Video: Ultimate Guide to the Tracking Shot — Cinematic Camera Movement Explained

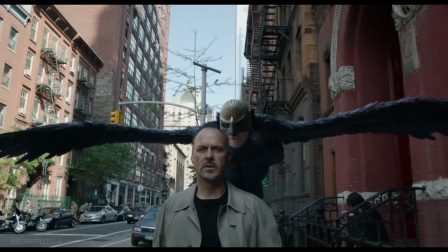747s
From the front, the shot can give a character a sense of physical power,
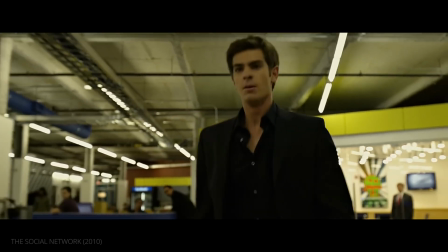754s
as this shot does in The Social Network.
Mark! Mark!
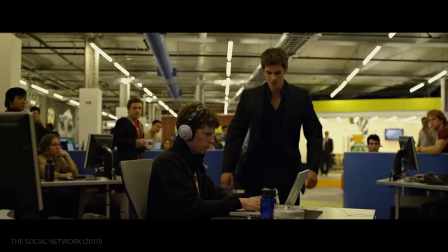759s He's wired in. Sorry? He's wired in. Is he? Yes. How about now?
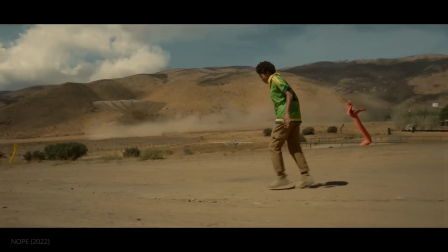765s You're still wired in? Security.
A shot which laterally tracks a character can heighten the spectacle of a scene,
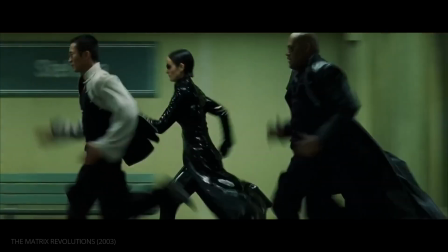775s
allowing the viewer to watch action unfold from a more detached vantage point.
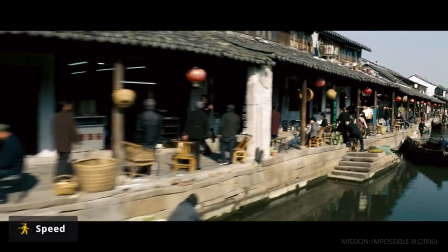782s
The speed of the movement can also conjure different moods.
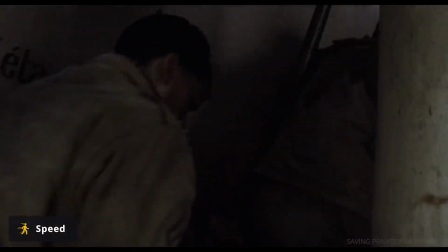789s
A quick tracking shot can elevate the energy and chaos of a scene, as this shot in Saving Private Ryan illustrates.
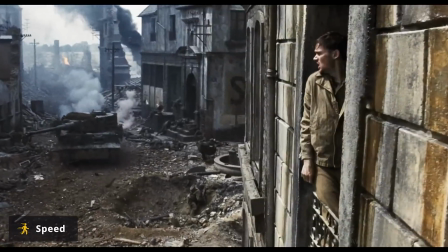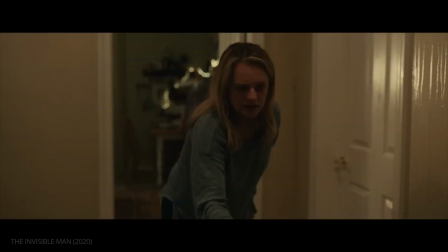806s
In The Invisible Man, a slower approach heightens tension.
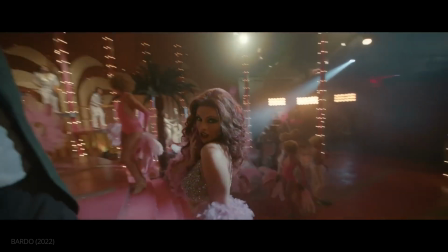817s
For scenes with multiple subjects, the blocking of characters is often intricate.
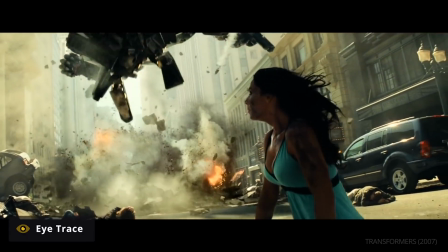825s
Directors can use eye trace in a tracking shot, a technique which refers to drawing a viewer's eyes to a certain area in the frame.
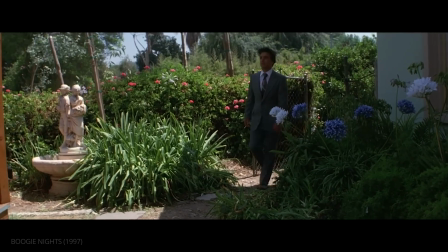838s
In this extended sequence from Boogie Nights, for example,
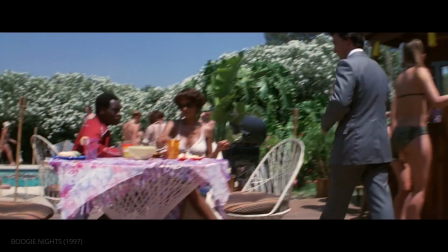842s
Paul Thomas Anderson uses characters' movement to pivot from conversation to conversation.
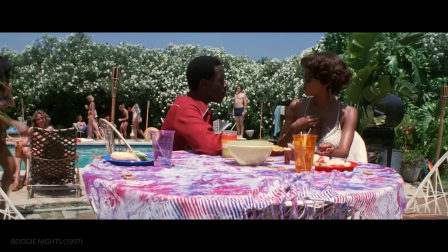851s Well, I have a look, okay? The look I have is just fine. What's your look? Chocolate love, all right?
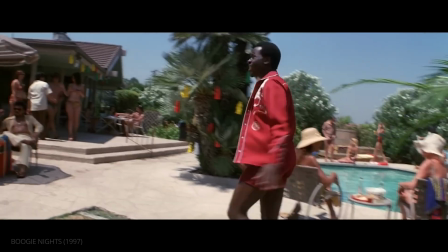858s 100%. You don't have to laugh.
Our eye follows the walking subject until they lead us to a new subject.
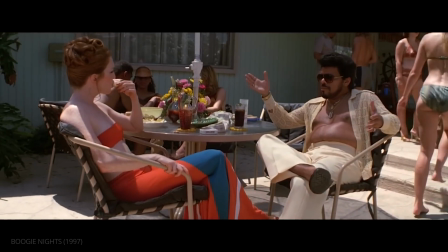865s You see, Miss Amber, I'm just this poor fella from Puerto Rico. You know, I got this club, yeah, that's one thing.
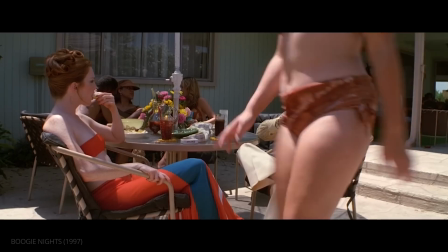870s As soon as that goes, I die. And what do I have? I got nothing.
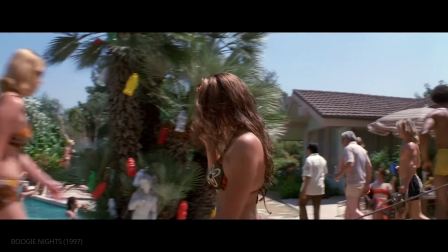877s
This blocking with multiple moving parts makes the party seem more lively.
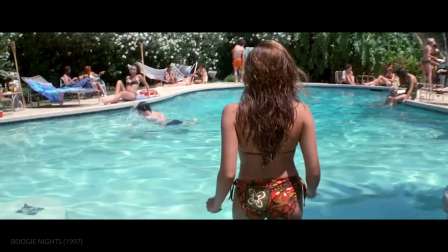882s
There's a lot going on.
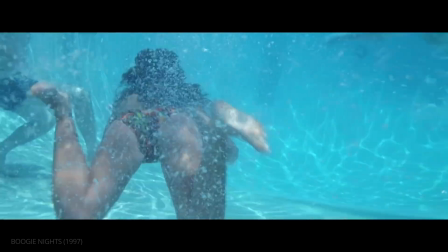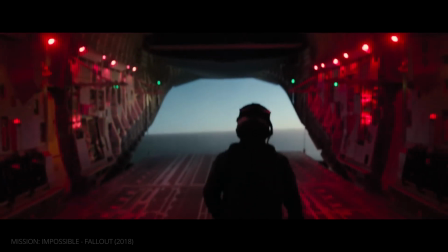890s
Once you've captured your tracking shot, your work isn't over.
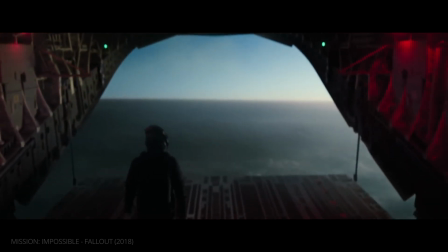894s
The shot's impact will also depend on its editing and duration.
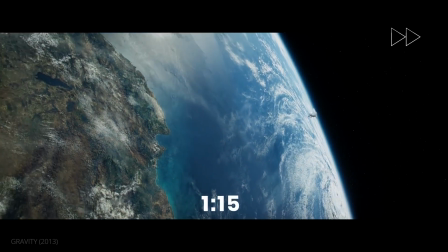903s
It's no secret that often the most famous tracking shots have long run times.
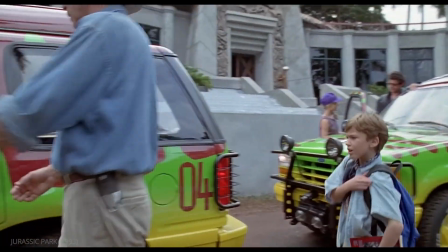909s
Since the technical skill to pull a complex one-er off is impressive.
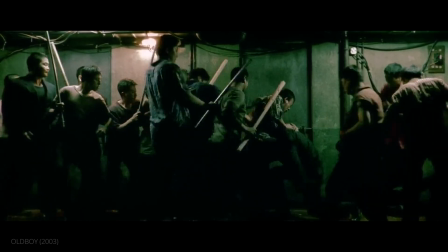914s
But a long shot should always have a purpose beyond impressing film buffs.
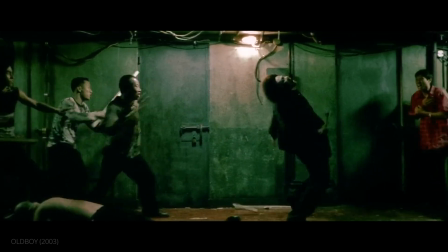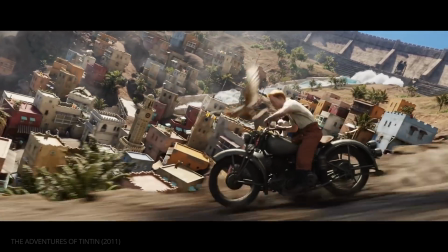925s Jimmy Falcon at 4 o'clock!
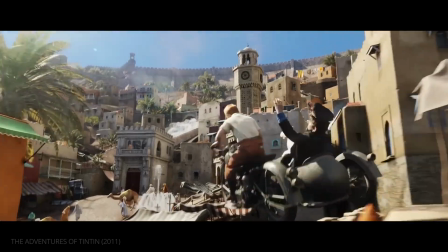929s
This elaborate tracking shot in The Adventures of Tintin, which lasts over 2 minutes, emphasizes all the mayhem that a few slips of paper have wrought.
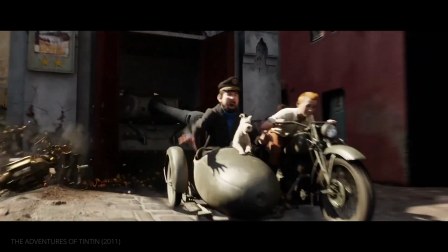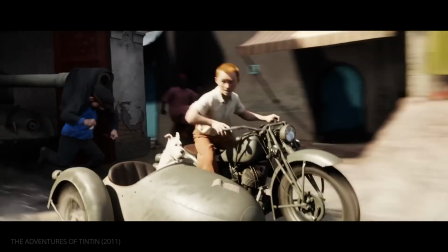945s This rolls! We've got 1, 2, and
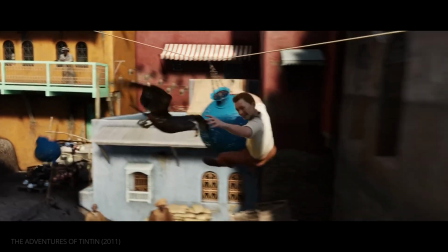952s 3!
By not cutting, Spielberg can follow multiple moving parts while keeping the viewer oriented within the geography of the scene.
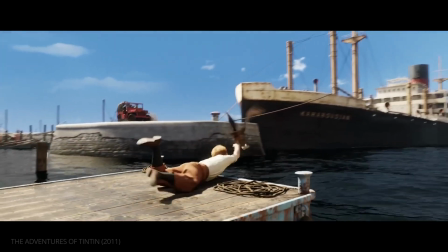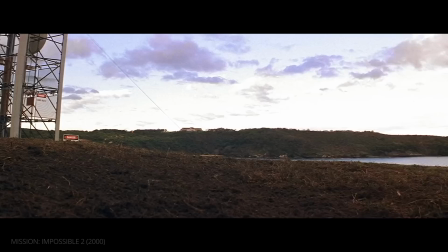968s
Tracking shots don't have to be so lengthy.
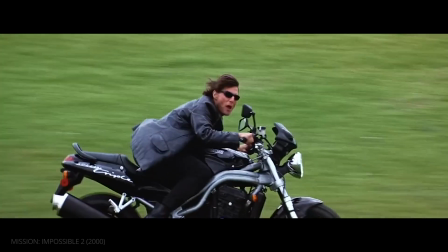970s
In Mission Impossible 2, John Woo opts for tracking shots that whiz by in the blink of an eye.
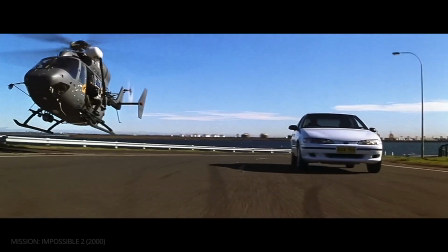979s
The speed of the camera moves, combined with their brevity, creates an explosive energy throughout the scene.
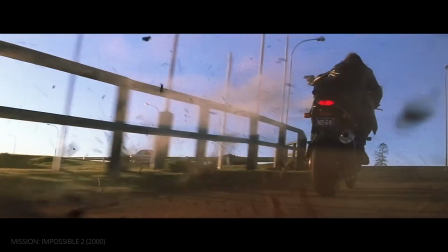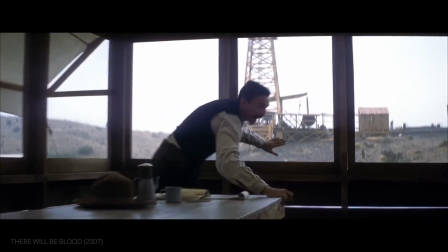992s
There Will Be Blood splits the difference.